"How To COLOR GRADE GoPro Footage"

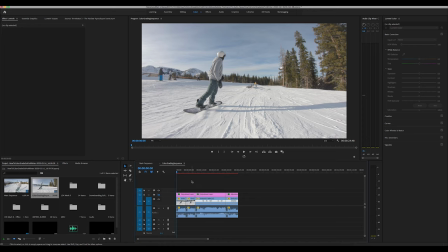390s
Okay, so now that we are in Adobe, I've chosen three separate clips from that sequence for us to edit.
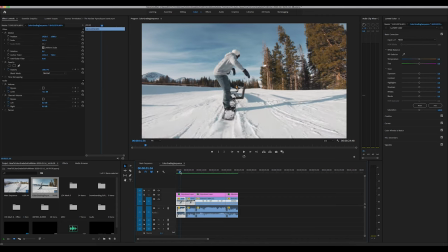399s
So here's what they are, you know, with the preset that I have made. So there's off, on. It's a pretty good difference. So what we're actually going to do, I'm going to delete these completely. So we're just going to start from fresh, no presets. So we're going to go over here,
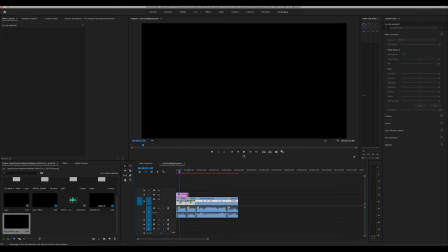416s
new adjustment layer throw that bad boy on there and then since all these are shot in the same light we're just going to pull all
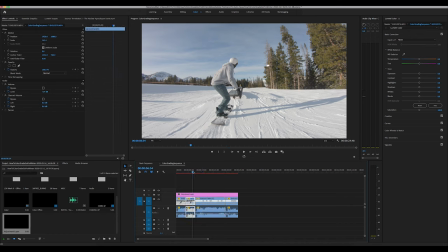424s
the way across all these and then we'll just adjust individually so
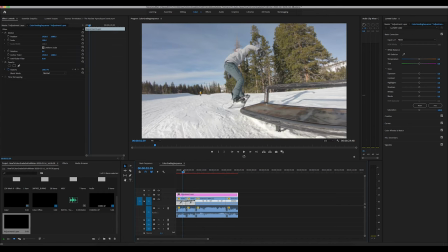430s
first off what we want to focus on is our
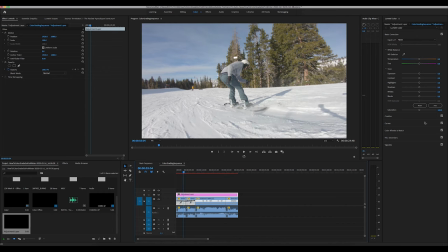435s
snow right here is the exposure looks really good we're going to go into curves i'm just going to do basic s curves we're going to bring down the shadows a bit, bring up the highlights a little bit.
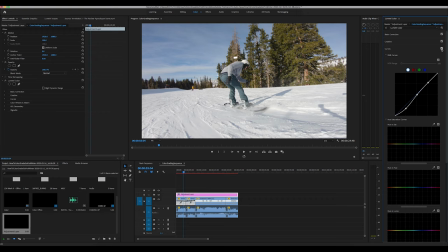453s
Okay, and see the curves already makes it look even better. Usually I'll bring down the blacks and then I'll bring up the fade a little bit. Let's see here.
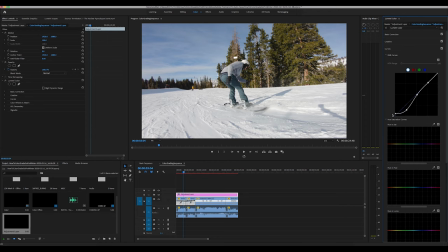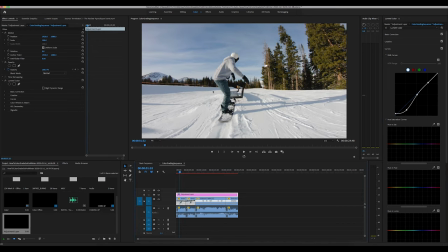474s
Okay, so you can obviously see we're kind of falling out on these blacks. So I'm gonna pull this back up a bit so we're not going too deep with that that looks a little bit better I usually like to bring down the whites up on this end a bit just kind of gives it
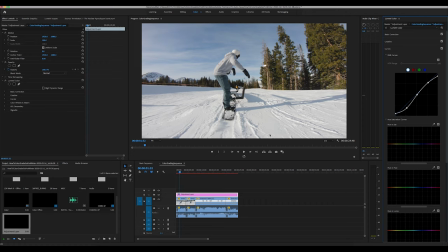492s
a softer white next I like to play with the blues usually I kind of go more into the kind of teal realm of things which you can jump right over in here and grab this guy this blue mark I'll just pull these right up here
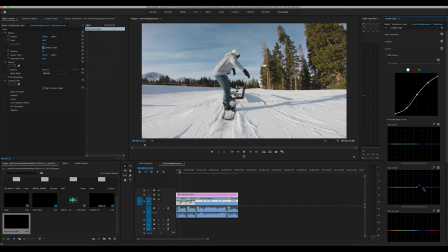it's a little bit too crazy so there's that color difference there so we're already getting pretty close to where I like to
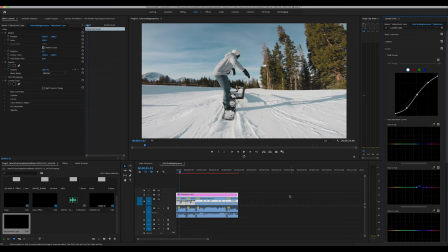526s
land I really don't do too much post-processing when it comes to my GoPro footage again it's it's all about kind of nailing it in camera because the gopro cameras do so well nowadays that you really don't have to do too much it really just comes down to personal preference um as for like the
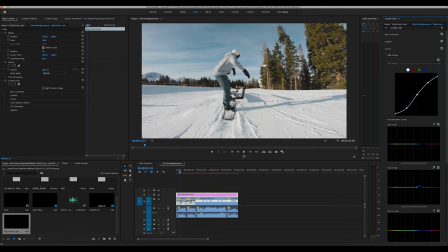543s
trees we could probably play around with those and give them maybe even more of like an orange like let's just see what these can do give them a little bit more of like an orange so it gives it kind of that teal orange look
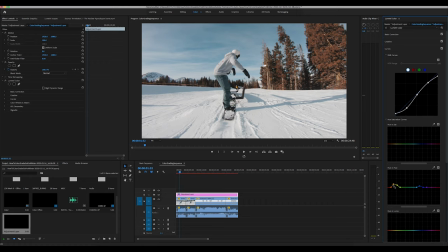558s
that's a little overkill but i mean it looks kind of cool all the trees look dead but we'll just bring these back down honestly dope okay so what i'll do let me just render this one out real quick so we can watch it
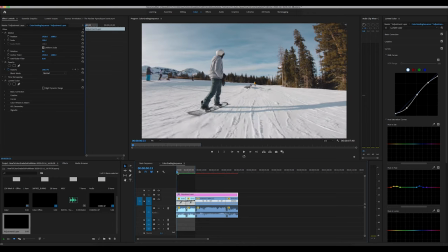572s
okay so now that it's rendered here is the final product
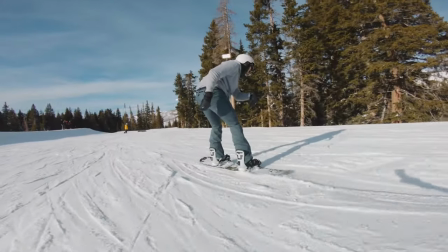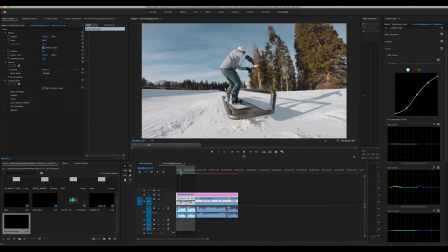586s
yeah so it looks really good um i would say overall i think uh exposure looks really good and like i said i i really like how
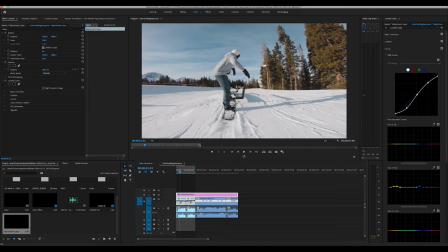595s
the whites are a little bit softer they're not as harsh to look at um so yeah overall looks pretty good and then on to the next clip
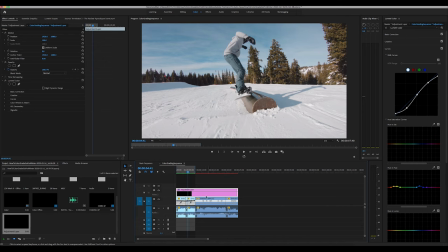603s
so since it's the same adjustment layer we just have it across onto this other clip usually i'll cut trim it up right there and then adjust on this one
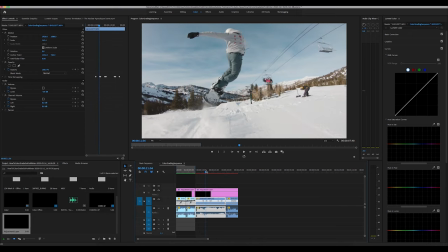612s
this one also already looks really really good so again doesn't take much to to make them look good um this one i honestly don't
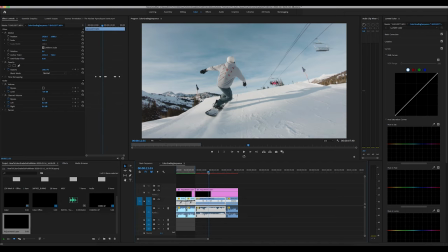621s
even know if we change anything maybe bring down the highlights a little bit um but for the most part here is the final product on this one cool